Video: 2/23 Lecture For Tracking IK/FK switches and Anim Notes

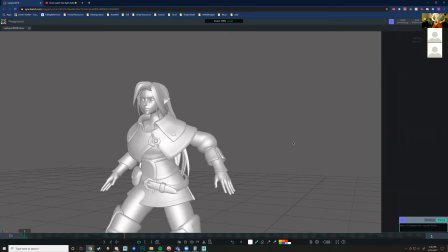[82:52]
Like, sometimes we get a little bit of rotation there, right? So please feel free to get a little bit of rotation on those keys in there. Nothing too big, because otherwise it's gonna look like unnatural.
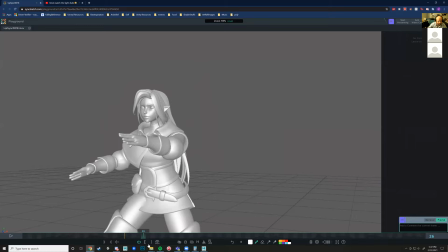[83:09]
But yeah, just a little bit in there.
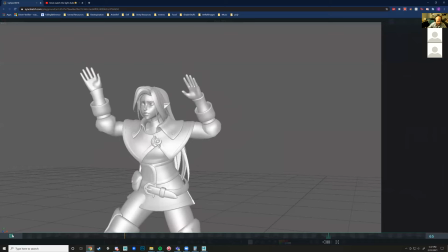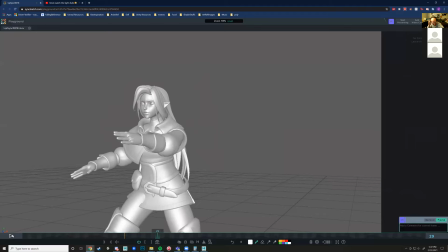[83:16] Kevin, watch the light, dude. Kevin.
Oh man, I love this audio. This is amazing. Good stuff.
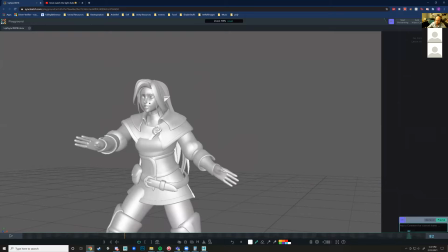[83:35] Kevin, watch the light, dude. Kevin, don't.
You really nailed the.
Watch the light, dude.
I think you matched the lip shape on that "watch the light, dude" really well.
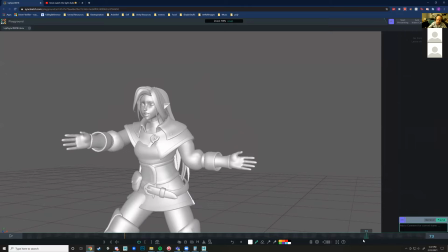[83:53]
I think matching the dialogue with the elbow, the eyebrows will be really good.
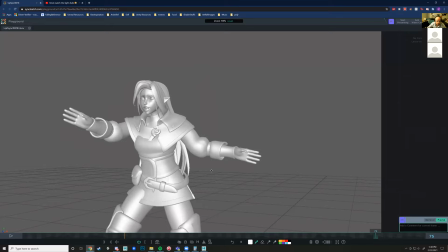[83:58]
So like on the watch the light, dude. So like on that light, kind of, since you're going up in the body animation, let me switch over to a more visible.
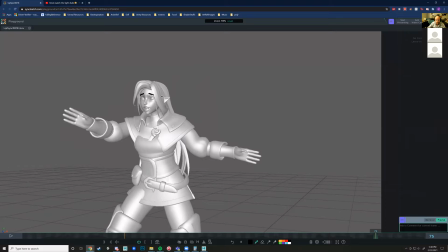[84:16]
Like, try to get this sort of shape in the eyebrows, you know, like the watch the light, dude. Like, and then settle a little bit into a pose that's still similar, but just a little bit more controlled, you know?
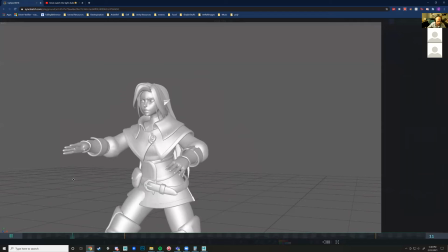[84:34]
the first lip sync.
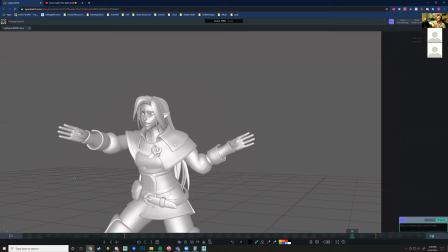[84:40] Kevin, watch.
On the Kevins, you're gonna need to bring the jaw a bit down more, so to really pop that out. Don't go super far to where it's like looks like it's tearing the jaw a bunch and looks unnatural, but just a little bit more pop on those.
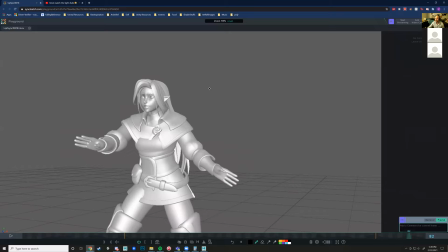[84:57]
But yeah.
Watch the light, dude. Kevin, watch the light, dude.
This is fantastic. Like you're I feel like your timing is really well on this.
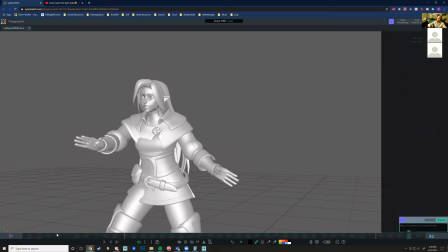[85:09]
I think the timing's really well. Just needs a little bit of help with the sort of naturalism, how those arms can move into those poses. And yeah, this is great though. Anyone else have any notes, comments, suggestions?
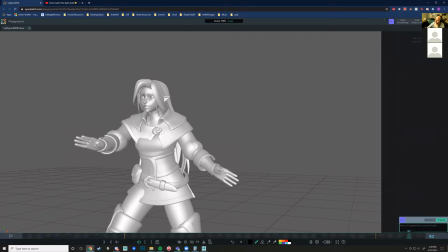I want to personally thank you for reviving Vine single-handedly. You pulled off the greatest resurrection of all time.
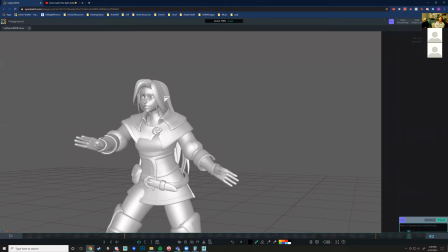[85:44]
I love it. Vine is alive in my heart and in your animation. Thank you. Yes. Yes. Wholeheartedly agree. There's so many good Vines. I didn't even think about Vines for audio. Like there's got to be so many good ones though. Be a treasure trove.
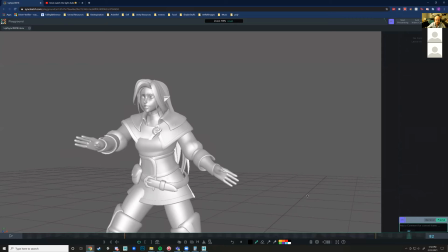[86:06]
Yeah, if no one else has any comments, then we'll move on. But yeah, thank you for sharing. This is phenomenal.
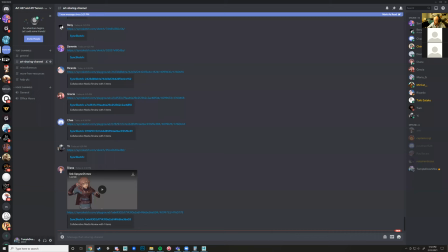[86:12]
I like this. I'm excited to see where this ends up. Rosia, and then Che, right here. Eep.
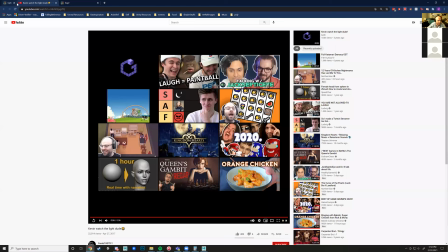[86:25]
Let's close this one.
Kevin, watch the light, dude.
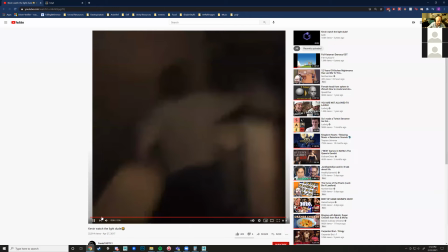[86:30]
I'm watching Kevin, this.
Kevin, watch the light, dude.
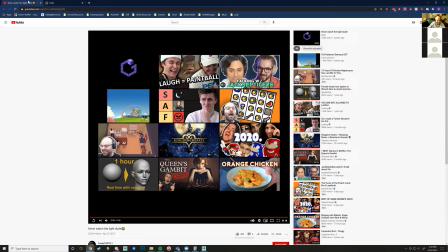[86:36]
This he looks at it for so long.
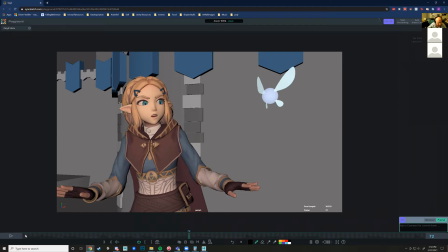[86:41]
What the fuck? Oh man. All right.
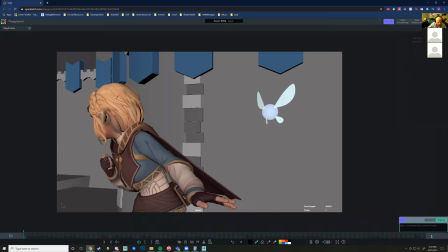[86:46]
Let's see what we got. Immediately I'm liking this posing. Oh, but I do see that thumb is really high up on that hand.
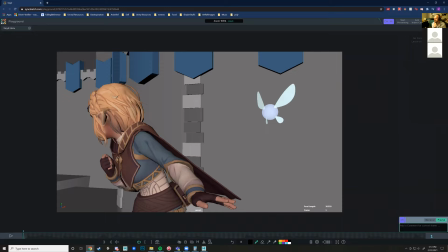[87:00]
It's if you try to get that pose on your regular thumb, it like maxes out. About a little bit halfway. I would say move this thumb a little bit back here. Get it a little bit back in there. Let's see what we got though.
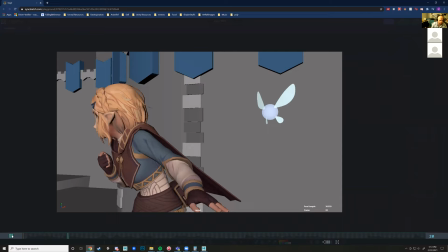[87:19]
Let's look at the actual scene.
Hey, will you stop doing that?
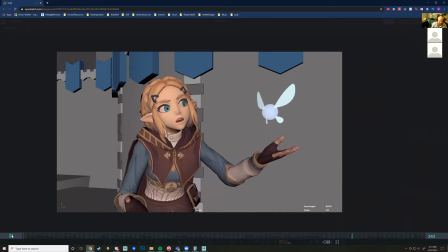[87:25] Ganon will know where we are.
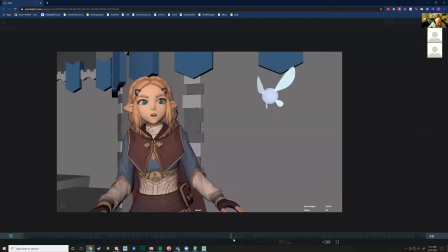[87:30] Will you stop doing that? Ganon will know where we are. Hey.
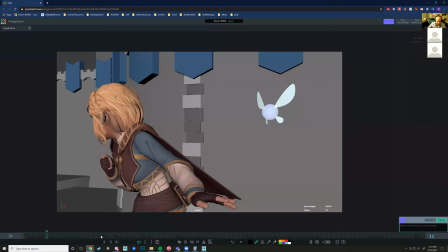[87:35]
Yeah. This is coming along really nicely.
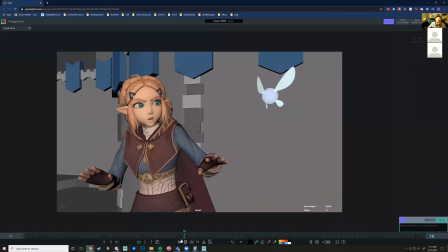[87:45]
So I'd say get to this pose on this frame. So on 57, you'll basically just grab all the body and shift it over a few frames.
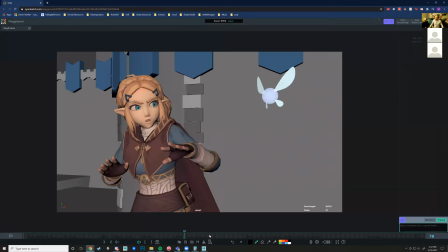[88:04]
So get it. Doing that, like get that doing that note punctuated, right? Because that's the moment that they're like telling that other character that's what's happening. Doing that, you know, they're really syncing it up there. So yeah, definitely.
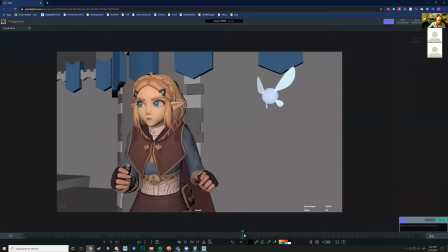Yeah, I like this as well. Yeah, again, this is a little bit delayed as well. So if you shift that over, I think a lot of this will just line up better.
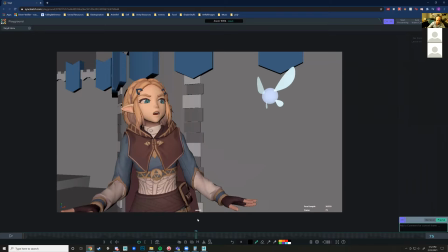[88:39]
And these poses are fantastic. Fantastic posing.
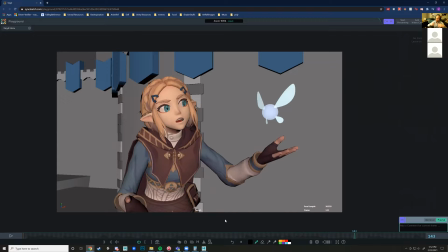[88:45]
Very clear.
And we'll know where we are. Hey.
A great fold out. It goes a little bit too fast though. That's why I think if you move everything a little bit further, a little bit forward, wait. A little bit earlier on the timeline,
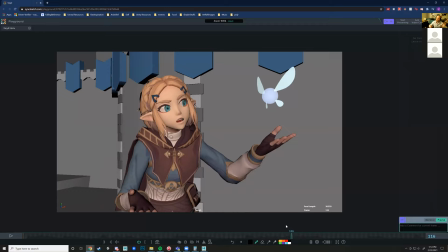[89:04]
then you'll get more time for this part right here, how it goes up into that pose.
Will you stop doing that? Ganon will know where we are.
Yeah.
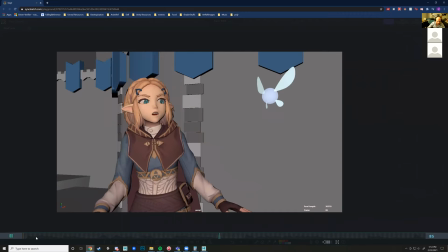[89:20] Hey.
Yeah, this is coming along nicely.
Hey, will you stop doing that? Ganon will know where we are.
Yeah, so.
Hey, will you stop doing that? Yeah. Hey, will you
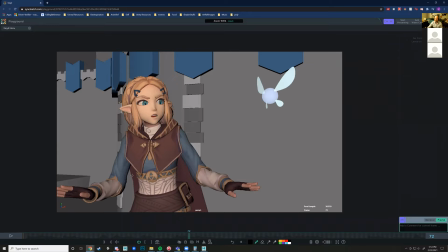[89:36]
Yeah, so everything's just going to need to shift over a little bit earlier, but you can still keep all your animation that you've done in there. It's just that I think the timing change only. It will take a while to do, just because retiming stuff is just kind of difficult,
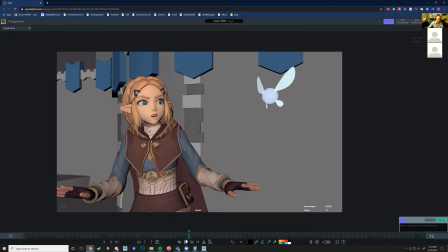[89:53]
but you know, everything in animation is difficult, so so it makes sense. But yeah, as long as you really punctuate these notes, like, doing that, will you stop doing that, you know, and Ganon will know where we are, like that stuff.
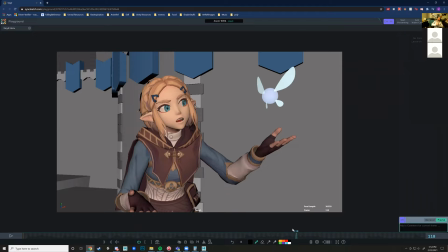[90:14]
Like the biggest part of the action needs to mirror the biggest part of that dialogue, you know, and that's a general note for just the entire class as well, like,
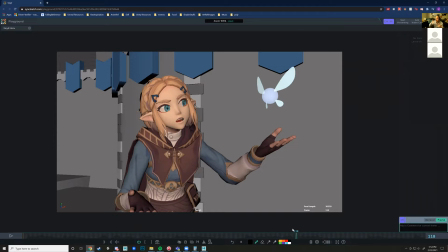[90:32]
because right now we have like a little bit of swimmy animation, swimmy meaning it's kind of just drifting around, and not punctuating these phrases at the exact right moment. But yeah, this is.
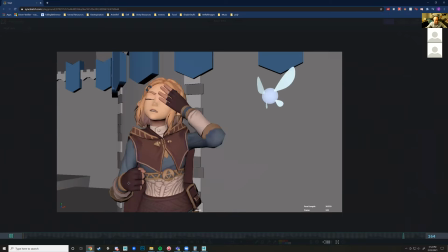[90:51] Hey, will you stop doing that? Ganon will know where we are. Hey.
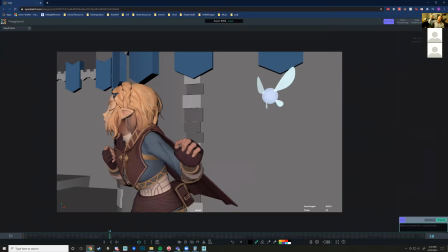[90:57]
And I'm guessing in the final, the fairy will do like the hey, like the on each of those. On each of those hays, the fairy will kind of bob down a little bit.